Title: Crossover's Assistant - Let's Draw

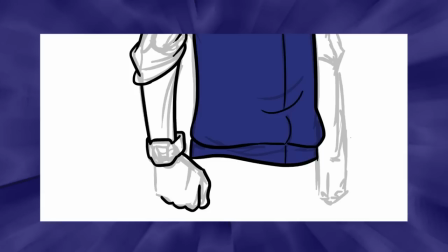(4:10)
So I'll go through and I may draw a line like 20 times before I find the version that I like.
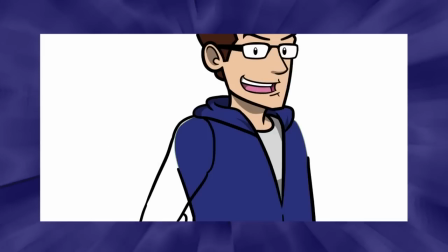(4:15)
So here we go. And I'm going to do this thing again with that black line. That's what I'm talking about here. And then I'm going to hide the layers behind it.
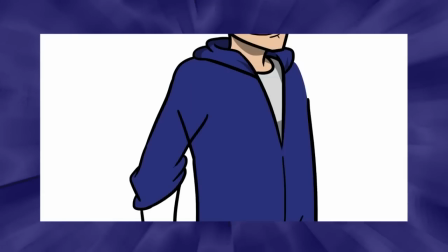(4:26)
I don't know. I was having some issues that day.
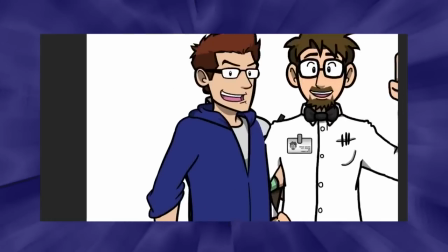(4:31)
And here I'm just borrowing the colors for the watch. I do wear a watch in real life.
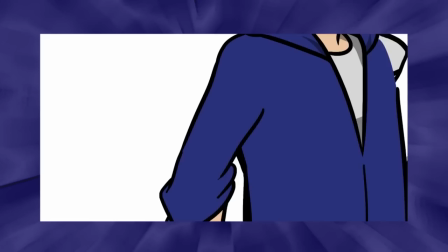(4:36)
It's how I tell time. I was born in the 80s. I'm not used to looking at a cell phone to tell me the time. So I'm dating myself there. Just some added shadowing.
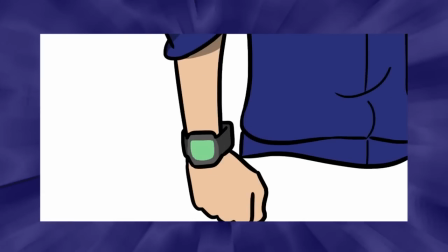(4:48)
You see like what I'm doing is I don't wait until the end to jump in with my shading.
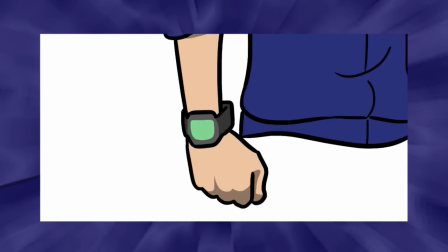(4:53)
I do it as I go. And even with the shade lines, I go through and you see I'm cleaning it up.
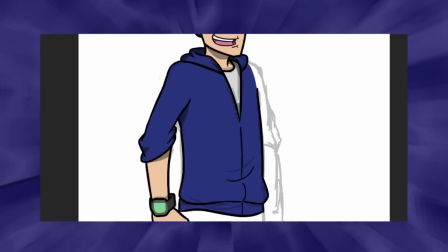(4:59)
And I want where I want it to look sharp, it needs to look sharp.
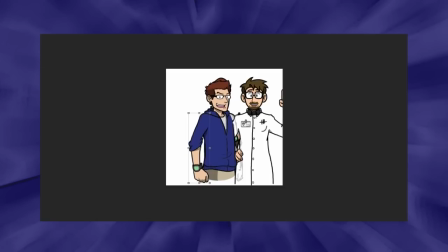(5:02)
And so now we're going to do, I decide that I really wanted to show this off on Twitter,
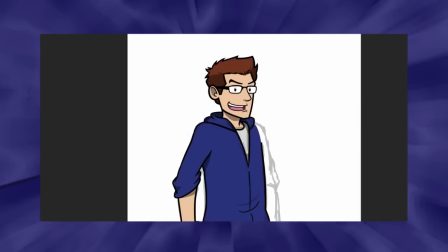(5:08)
and I wanted it to have a more dynamic pose.
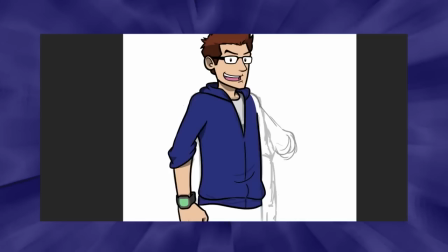(5:11)
So I drew a different pose here for the arm, and you'll see that, and immediately I was like, no, this is not going to work, because you see where the hand was at the chest,
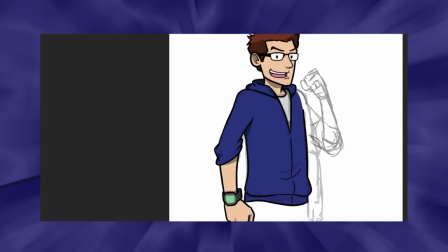(5:18)
it's not going to read well if I were to silhouette this. And by silhouette, I mean just like a flat, everything is flat black.
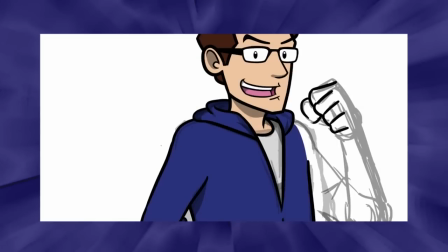(5:24)
And can you still read the pose if everything is black? And if I had the hand over the chest like that, then no, you wouldn't be able to.
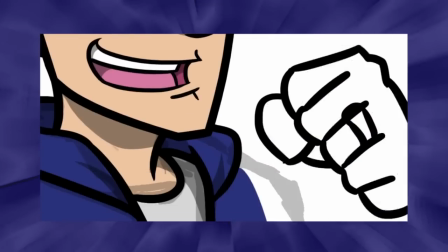(5:32)
Here, if everything was black, you'd be able to tell where both of his hands were.
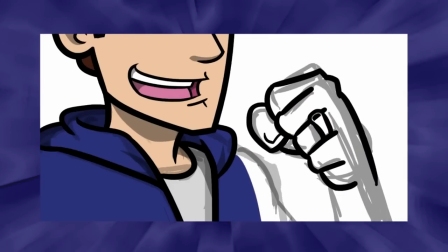(5:35)
And that's always very important to me when I draw poses, is that silhouetting for me is always key.
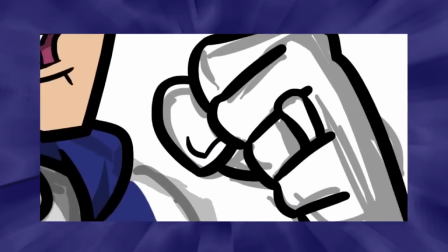(5:41)
I love drawing hands. I took an art history class one time, and people told me that the professor said, what is the hardest part to draw of the human anatomy?
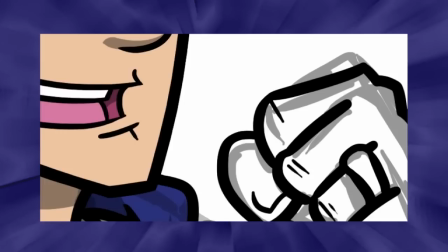(5:48)
And everyone raised their hands and said hands. And I have always loved drawing hands.
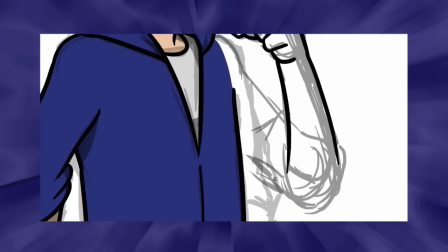(5:54)
And whether or not I've been good at it in the past, it's always fun, and that's something I never thought was particularly difficult.
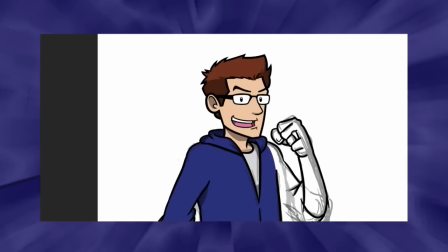(6:01)
Someone else also once told me that ears were difficult to draw for them,
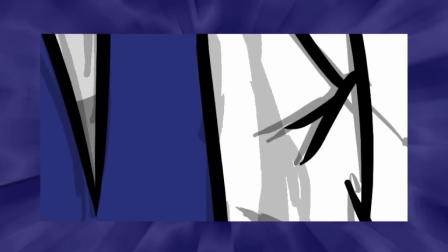(6:05)
and I think ears it's just a basic, you figure out how you want to draw an ear, you do it once,
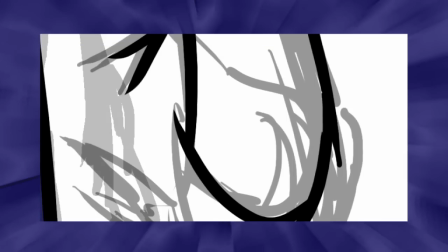(6:11)
and then you do it 1,000 times. Again, this is what I'm doing with my cleaning up of my lines here.
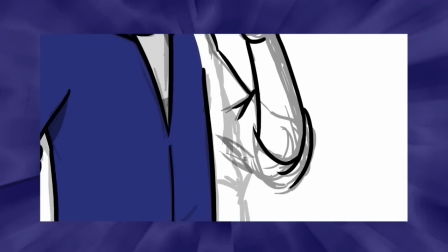(6:17)
I do not have these clean lines that Ronnie likes on the first time through.
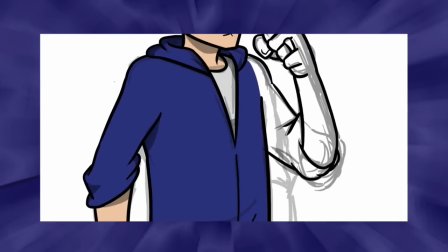(6:22)
This happens later. And here I made the arm. It didn't quite match the other arm that I just made.
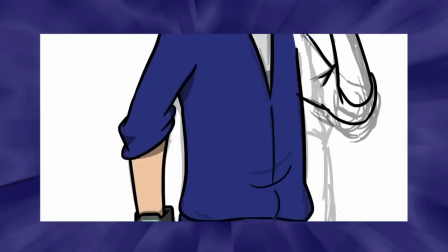(6:30)
So in kind of keeping continuity here, I go through and I just completely redraw it,
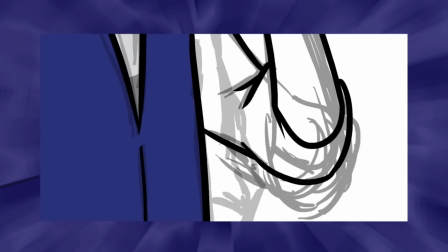(6:34)
because it needs to look like it's kind of folded up there at the arm at the right spot.
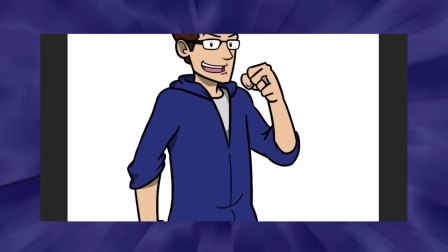(6:40)
And then I just go through and I'm coloring it in. I did get married, so I have a wedding ring on here.
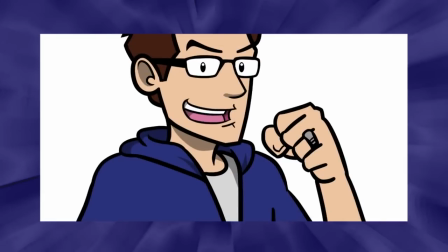(6:45)
It's my wedding ring. It's silver like that. Again, do the shading. That I added a little extra because it's silver, or it's white gold technically, but so it should
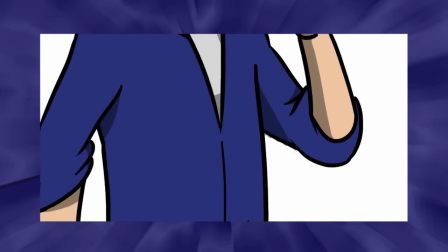(6:55)
should have a little bit more of a shine to it, even though I don't really put shine in hair or anything when I draw,
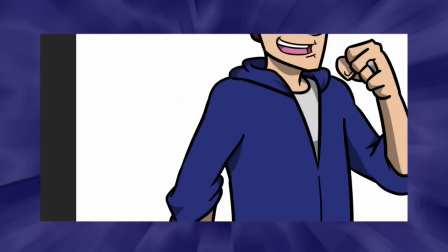(7:01)
and that's just personal preference.
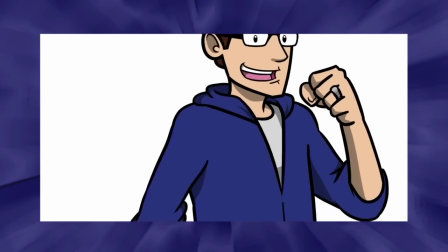(7:03)
Now what I'm going to do now is, with any hoodie, you need those little dangly bits that hang off the hood, and so I draw those.
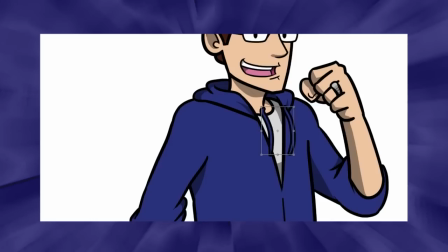(7:11)
And this is like the laziest thing, is I drew it in black, and then I went through and I did a color overlay, and then put stroke on the side, and then this is just me moving. And I don't remember what kind of issue I was having here, but I had the damnedest time trying to select the pieces of it.
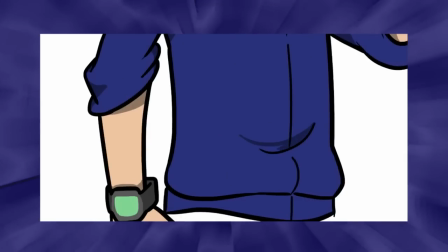(7:27)
And so there we go. And then I'm just checking all my layers, and added details right here on the body, of course. Right there, you see the way that the hoodie would fold like that,
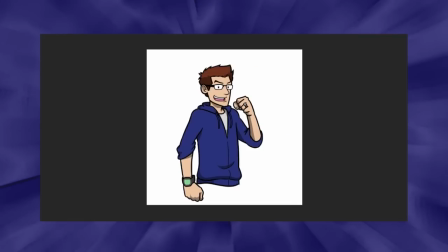(7:38)
and just kind of making sure that it looks, they're cartoons, but it looks natural, and then just comparing it.
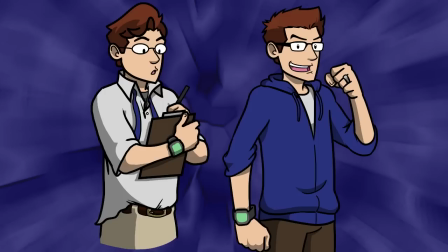(7:43)
Now here we go. Here's the old assistant on the left with the new one on the right. And the professor will also be seeing a revamp, but I kind of always feel like he's been a bit more iconic, so we're not going to completely jump ship with the way that he looks.
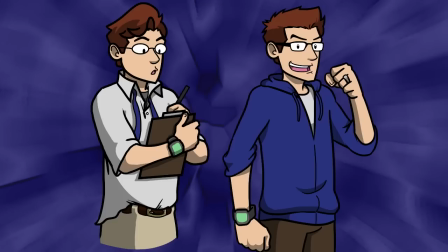(7:57)
His head will stay the same. I might do some new eyes and new faces, but thanks for tuning in to Let's Draw, and that is the new assistant for Crossover.